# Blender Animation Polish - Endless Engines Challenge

All right, welcome to today's stream. Glad to have you. Glad for joining in. So today's gonna be pretty interesting one. The file that I'll be working with is pretty hefty.
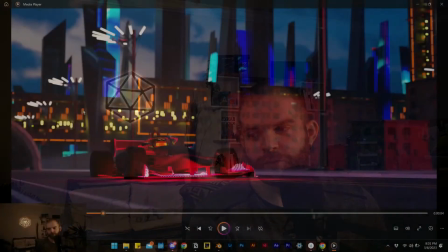[0:16]
So if we get right into it, the animation that I posted earlier today looks something like this.
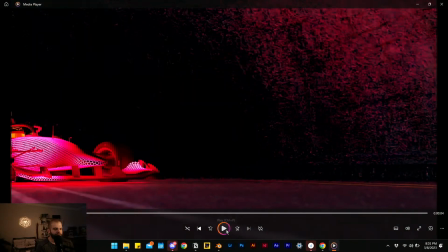[0:24]
So as I mocked up this, well, more than like mocked up, as I set the animation for this car, here we go, set it to loop, we can see that the car movement is quite jittery,
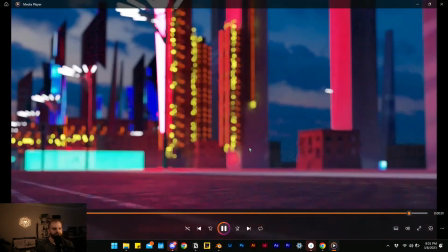[0:36]
right? There's something I was going for here,
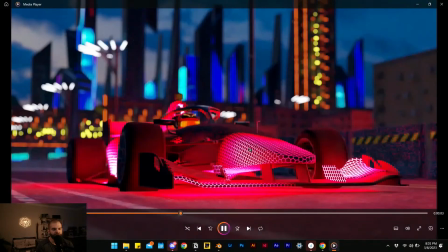[0:39]
which was mainly the car sort of stabilizing at first and then dodging the barrier that's oncoming to then, move closer to the camera and pass through a gate. Although you can't really see that it passes through the gate, it happens so quickly.
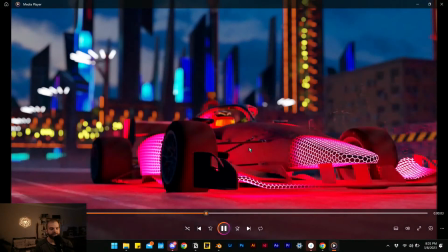[0:55]
So my goal there for the animation is going to be to have it smooth in the entry, so less jitter right here,
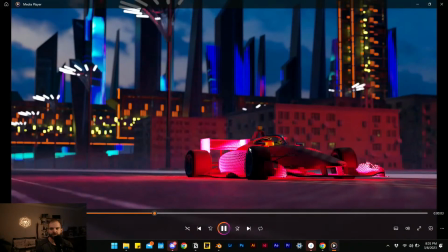[1:04]
and then actually have it, once it smooths into the street, have it dodge that fence as it's trying to pass another car.
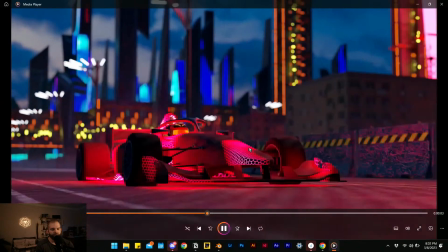[1:12]
So that is a bit more ambitious for me because animation in this sense,
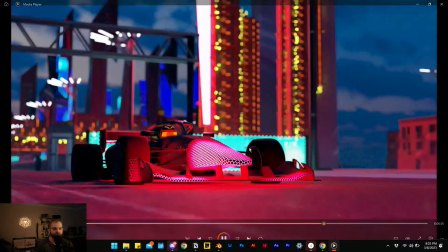[1:18]
especially with cars, is something I'm fairly new to and something I'm definitely just practicing with this challenge.
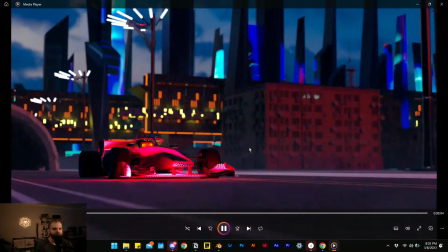[1:23]
So for this stream, I'm going to be focusing more on the things that I know I need to fix for the environment.
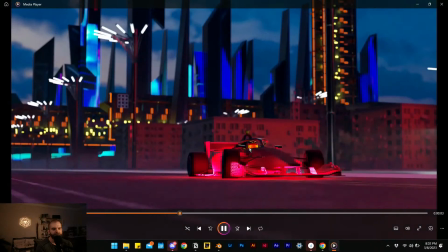[1:28]
Because the environment, I would say, it's like, I wouldn't say 80% there, maybe a little less.
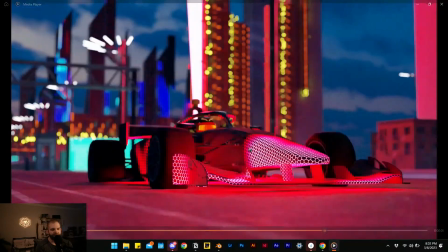[1:35]
But it's very clear to me what I can do to the environment to improve it quite a bit. So first thing is the immediate foreground, where we have the
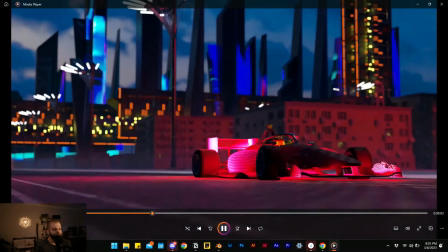[1:45]
street division with the buildings that are closest.
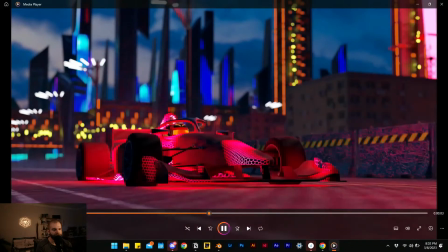[1:49]
We see here we have a mixture of like old or, today's type of architecture.
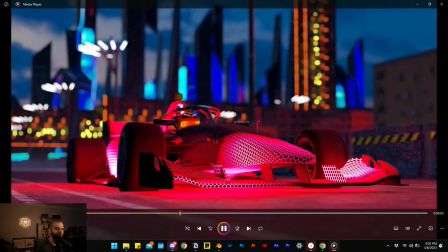[1:55]
Definitely more dystopic in a sense.
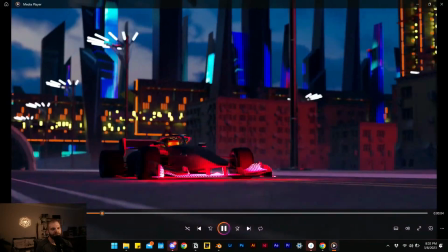[1:59]
And the idea is to kind of conceal a little bit of the missing details of the building and such by adding in more livery at the ground level.
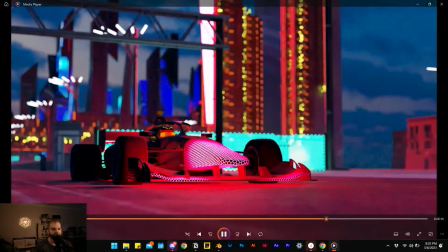[2:06]
So that would mean trees, it would mean street lights, things like that around the buildings to just sort of mask
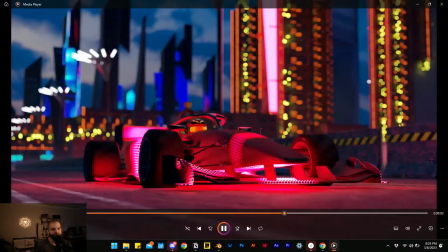[2:12]
the low level of detail on the buildings or the generic buildings. I do have some other building elements, right?
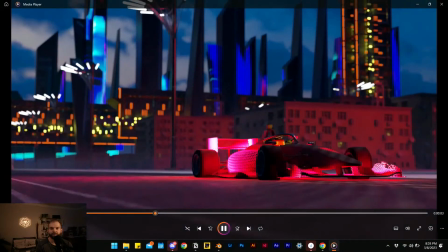[2:20]
If you followed through on the stream yesterday, or if you want to check out the stream from yesterday, those buildings are all generated procedurally.
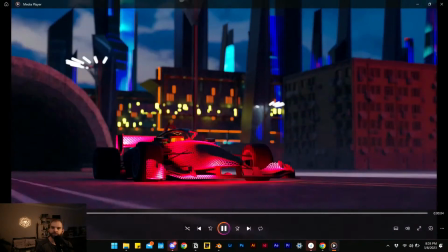[2:27]
So we take these different modules, these different portions of buildings, and we're able to generate these different ones.
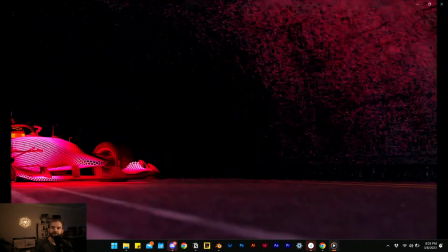[2:34]
Hi there, EM. See you there in the chat. Thanks for dropping in.
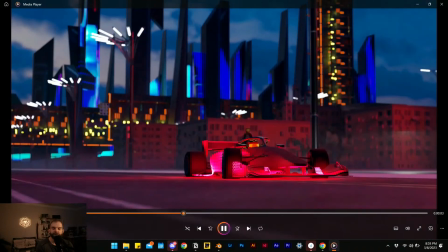[2:37]
For those of you watching through LinkedIn, if anybody's there, I've noticed LinkedIn doesn't have a chat feature for the streams.
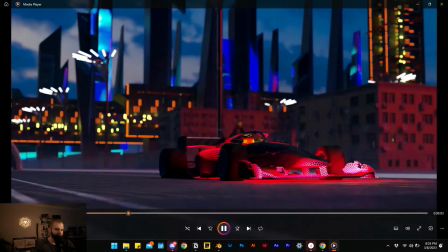[2:43]
So sorry you're not able to interact with me directly through there. If you do leave a comment somewhere through LinkedIn, I'll get a notification right in front of me.
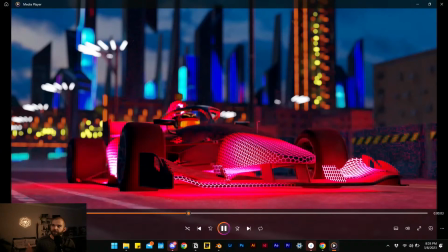[2:51]
If you'd like to join on YouTube, we can definitely interact in the chat through there.
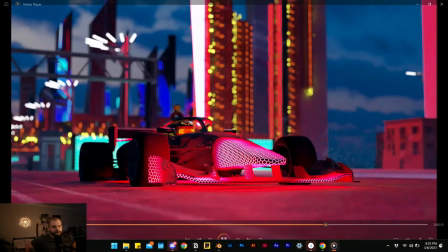[2:56]
But anywho, now that I've gone through that, so we'll also add a fence, right?
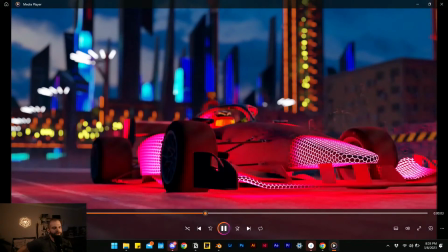[3:03]
So we have this glowing fence as part of the guardhouse that we cross through.
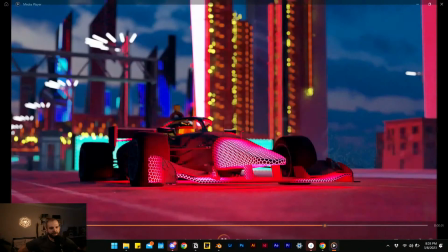[3:07]
And I want to extend that fence onto the street as well to create this division between the highway and the sort of residential area.
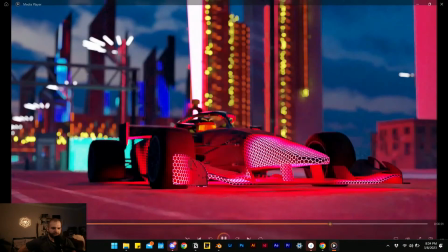[3:14]
Not have it be as tall, or maybe just tall enough where like we start to see the tops of trees and the top of street lights on the other side.
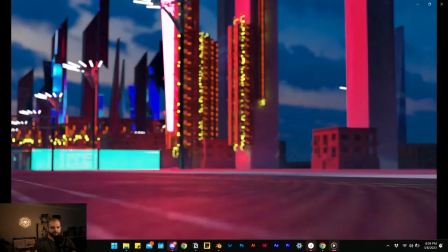[3:23]
But again, we can sort of mask out whatever it is that's happening immediately at the ground level.
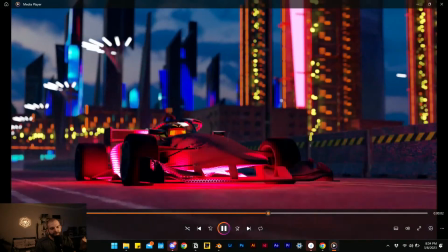[3:29]
So we focus in on the car. Perhaps the blue glow on the fence, a sort of like futuristic
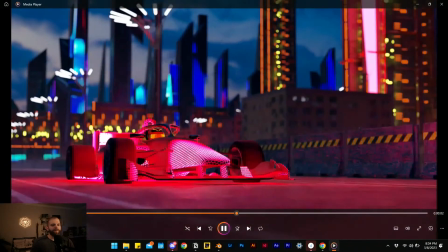[3:39]
electrified fence, might be a bit too much with the glowing car as well. So we'll cross that bridge when we come to it.
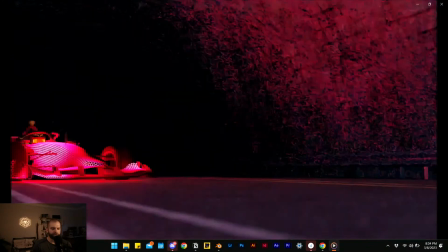[3:44]
As first, we're going to throw in a fence there. We'll throw some more roadblocks on the edge
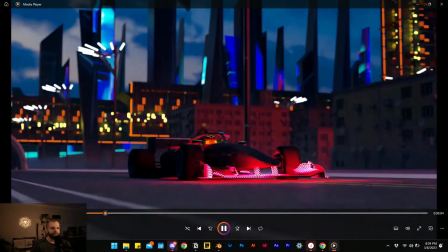[3:49]
and possibly add in some fence where these roadblocks that the car dodges, zips through as well.
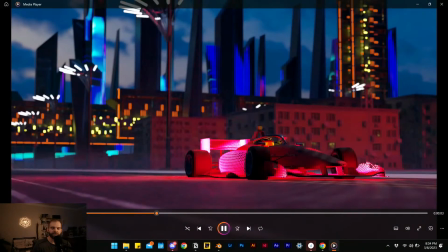[3:55]
So it's more obvious that the car has dodged this obstacle or has like gotten into the right lane.
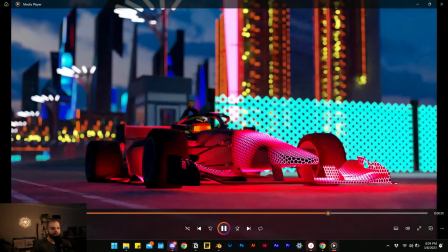[4:02]
With the foreground sort of fixed out like that, we can also add in some lights to some of the windows on the building.
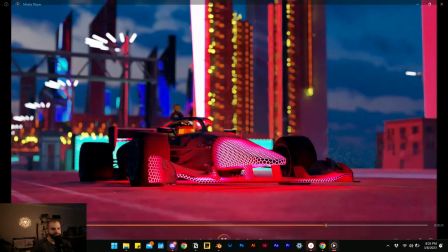[4:10]
Real easy.